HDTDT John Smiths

Anyway, we start off tonight with one of your letters and it's from 12-year-old Hayden Roberts. Hello Hayden. Hayden wrote to us from Wales and he wants to know all about the latest Jack D ad on TV.
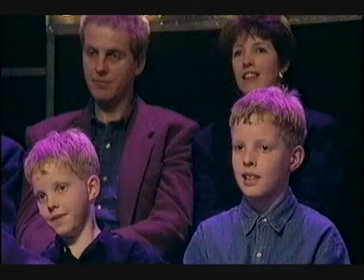0:11 That's the one where Jack walks through a whole series of disasters. So for Hayden and all his family who are with him tonight, here's how Jack D never knew what hadn't hit him.
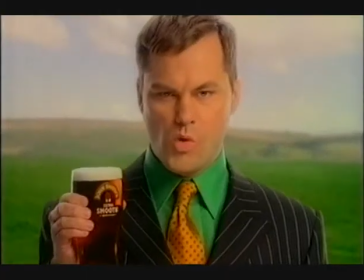0:21 Never mind, you'll understand when you see this.
Ad men are always on at me to liven up my advertisements.
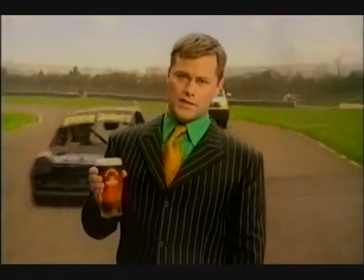0:26 Jack D strolls through his latest commercial. As usual, he's laid back and totally unruffled.
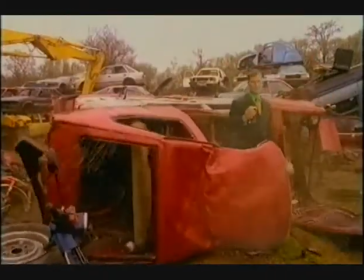0:32 What we need is a bit of action, Jackie.
But every step he takes is a miracle of survival.
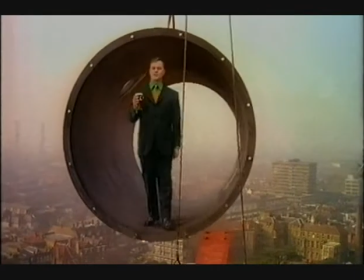0:40 Is this Jack's nonchalance pushed to the limit, or did he just not realise how close he was to death?
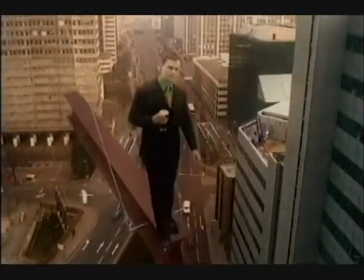0:46 So how did they get him to do that? The real challenge of this commercial was to take Jack, put him in lots of different death-defying situations. He's being crushed by this or almost run over or falling off that and to really make people believe that he was there
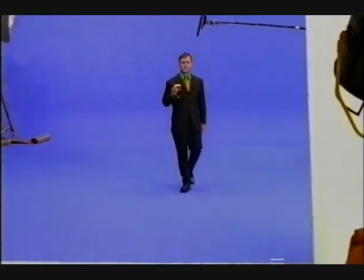1:04 Ad men are always on at me to look for a lot of this Daniel and the team used what's called chroma key Jack is filmed in front of a plain blue
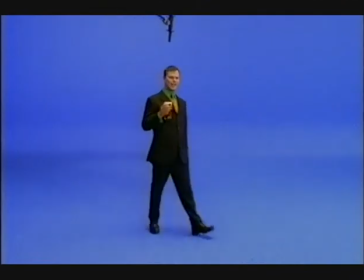1:12 background later Daniel can replace the blue screen with any background he wants like speeding cars
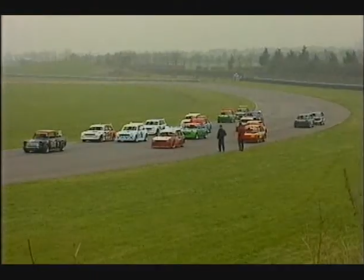1:21 To get this background, Daniel filmed 14 rally cars.
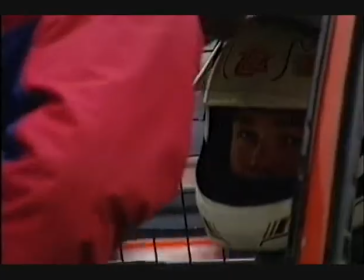1:25 He gave each car a number and then worked out the pattern and order in which they were to drive past the camera.
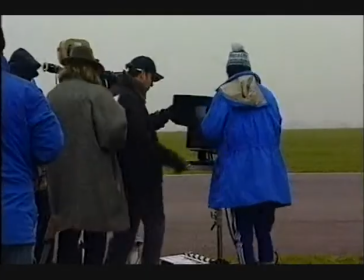1:31 Between the cars, there had to be just the right gaps for Jack to walk through.
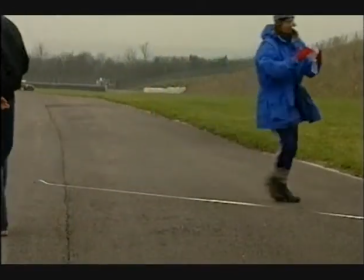1:36 And to do that, Daniel carefully calculated the distance Jack would walk and the exact time it would take.
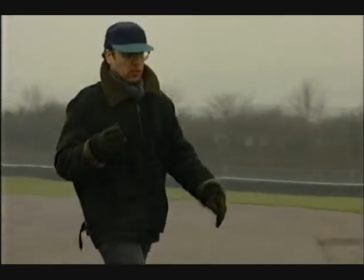1:42 This wasn't easy. The The cars really were screaming along at 70 miles an hour and each one had to appear to just miss Mr. D.
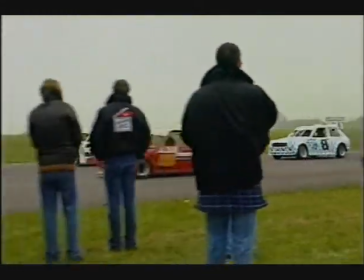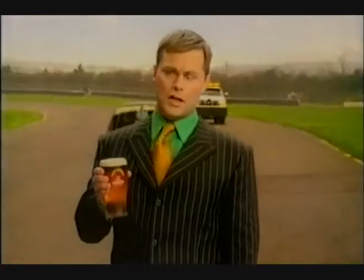1:59 But how did they get this shot without wrecking their camera?
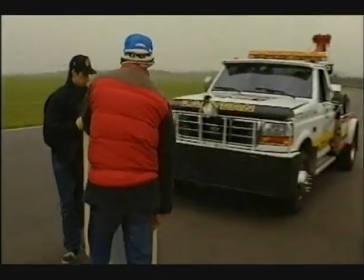2:04 Well, Daniel placed an angled mirror on the track and filmed the reflection of the truck.
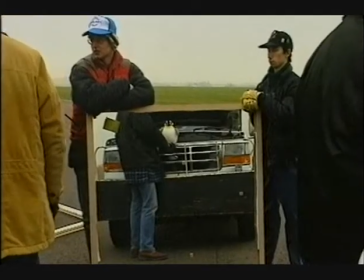2:09 On film it would seem as if the truck was hurtling straight at the camera, having picked up one of Jack's penguins on the way.
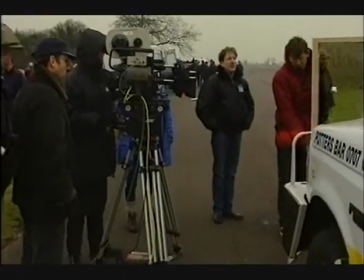2:16 I told the stunt driver to drive up to the mirror at about 30 miles an hour and bump into the mirror. In fact, what he did was he put his foot down, went at 70 and smashed straight into the mirror. We decided that was the take we'd use because it wouldn't do another one.
I don't think it's enough to talk about its extra smooth taste.
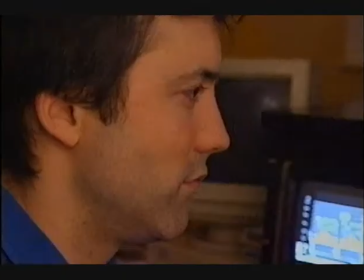2:39 Then in post-production, special effects director Tim Weber took the shots of the speeding cars.
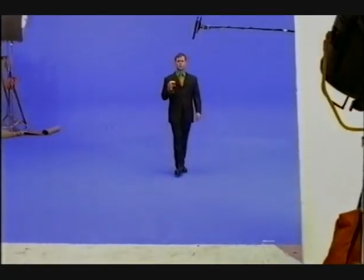2:46 and of Jack walking in front of the blue screen and put them together. But this wasn't convincing enough.
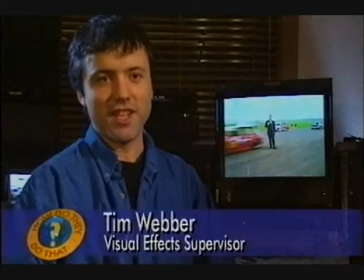2:53 It still looked as if they almost cared about their star. The real key to making the shot look dangerous was to
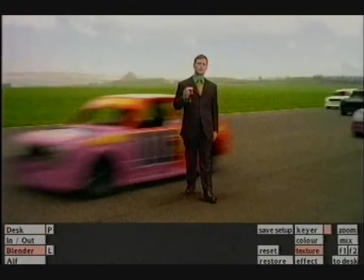3:01 add extra layers of cars once we'd superimposed Jack on the background.
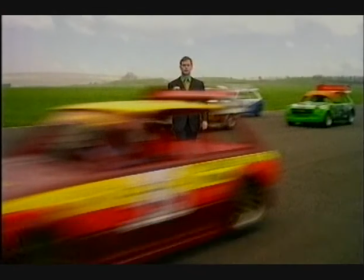3:06 So within the computer we layered a number of cars on top of him,
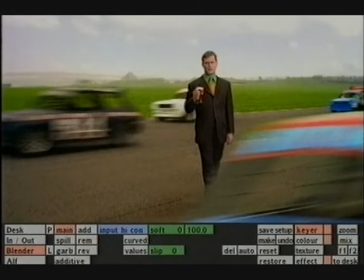3:12 just behind him, just missing him, to give it that extra edge of danger.
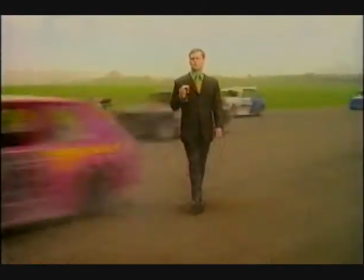3:20 It's this layering technique that makes this shot so spectacular.
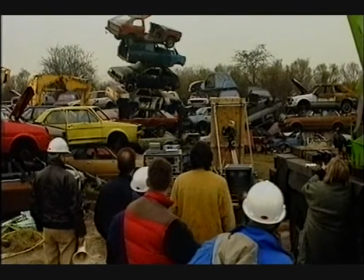3:25 They just don't get it, do they?
It took several takes, but the Tower of Cars had to fall in exactly the same place every time.
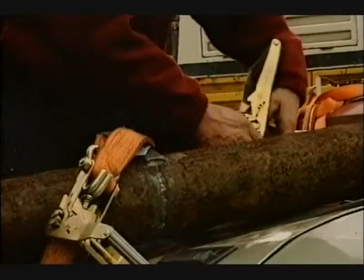3:33 Otherwise, when Jack was added to the shot, it might look as though he'd been flattened. So the Tower of Cars were fastened to a reinforced metal pipe.
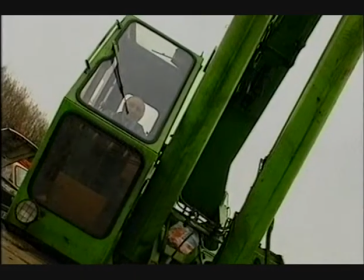3:45 At the bottom of the pipe, there was a fixed hinge. The hinge made sure the angle of the fall was always the same.
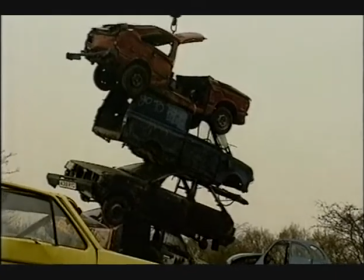3:51 The pipe made sure the cars were always anchored together. Even though we knew where the tower was going to hit, it actually was quite dangerous.
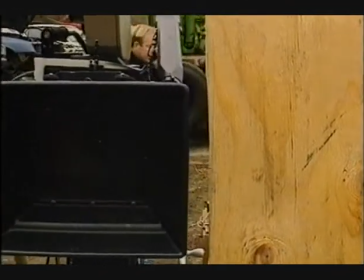4:00 So we had to build a special crash box around the camera, and all the crew had to stand back, and when it hit the ground, it was like an earthquake.
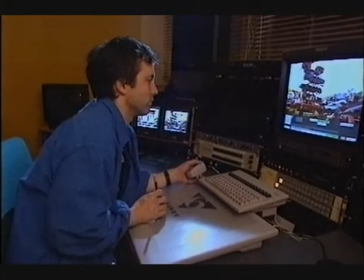4:11 When he worked on the shot, it was Tim's job to make Jack appear to be right inside the cars, not in front of them. So how did he do that? He used the process called layering. With his computer, he drew around every frame of the car roof.
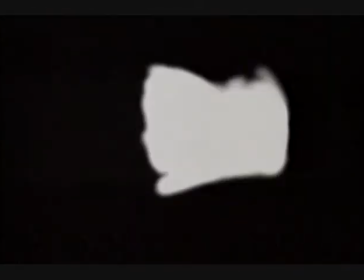4:30 This gave him a matte, a moving black and white shape that exactly matched the outline of the falling car roof.
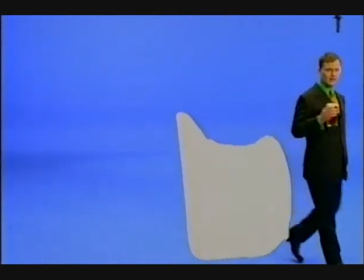4:36 Tim used this as a layer in front of Jack then he put the actual roof back in
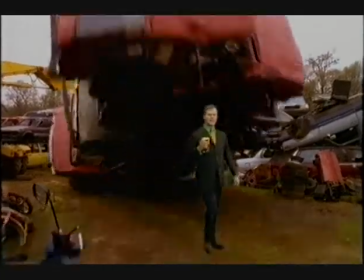4:41 so now Jack seems to be right inside if Jack was really standing underneath the tower of cars they would have cast a large
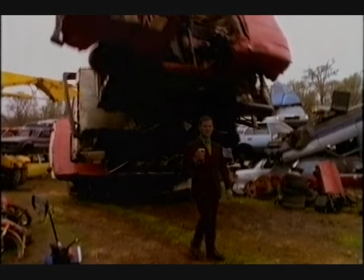4:50 shadow over him so we use the computer to darken Jack down so
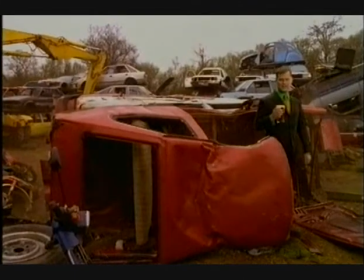4:55 that it appears that the tower is actually falling on top of him as a finishing touch we then add a cloud of smoke as the cars crash down on the ground
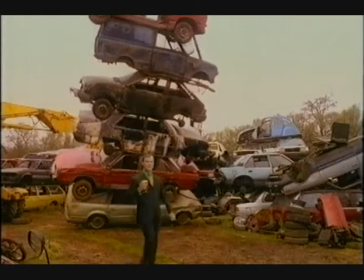5:03 which helps blend the whole shot together what we need a bit of action Jackie they just don't get it today well after going to all that trouble what's Daniel's favorite bit of the ad my favorite bit of the ad is a bit which actually nobody notices it's
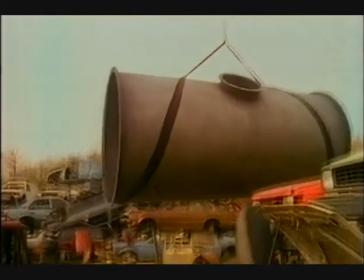5:19 when the pipe lifts up into the air it swings towards the camera we had to do a completely different shot just the back of his head disappearing down
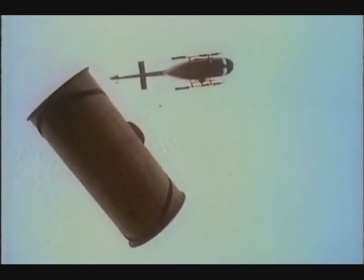5:27 the pipe it's very subtle but you really believe he's in that pipe.
Definitely no penguins.
And how about Tim? My favourite bit of the commercial is when we added a seagull flying behind Jack as he's balancing on the girder.
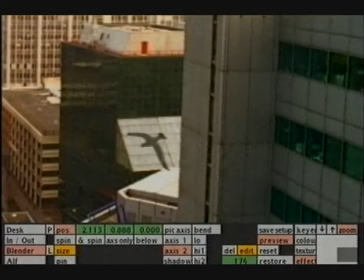5:43 A lot of people wouldn't notice it, but it's the kind of touch that I really enjoy.
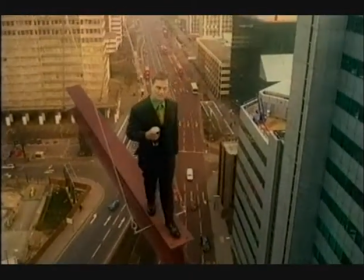5:48 So if this is a bit dull...
But I wonder if Jack enjoyed it all. When Jack saw the final ad, it was a surprise to him because None of the backgrounds had been there when I filmed his bit. He's known for having a sort of straight-faced demeanor, and when he saw it, he actually went like this. Mm-hmm. Mm-hmm. So I think he did enjoy it, actually.
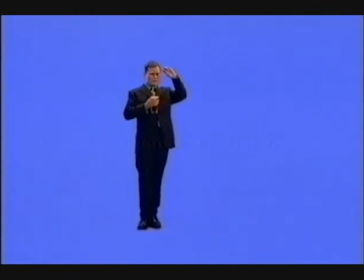6:13 So you're going to put the pub background in afterwards? Yeah, yeah, that's right, Jack. Yeah, we're going to put it in later.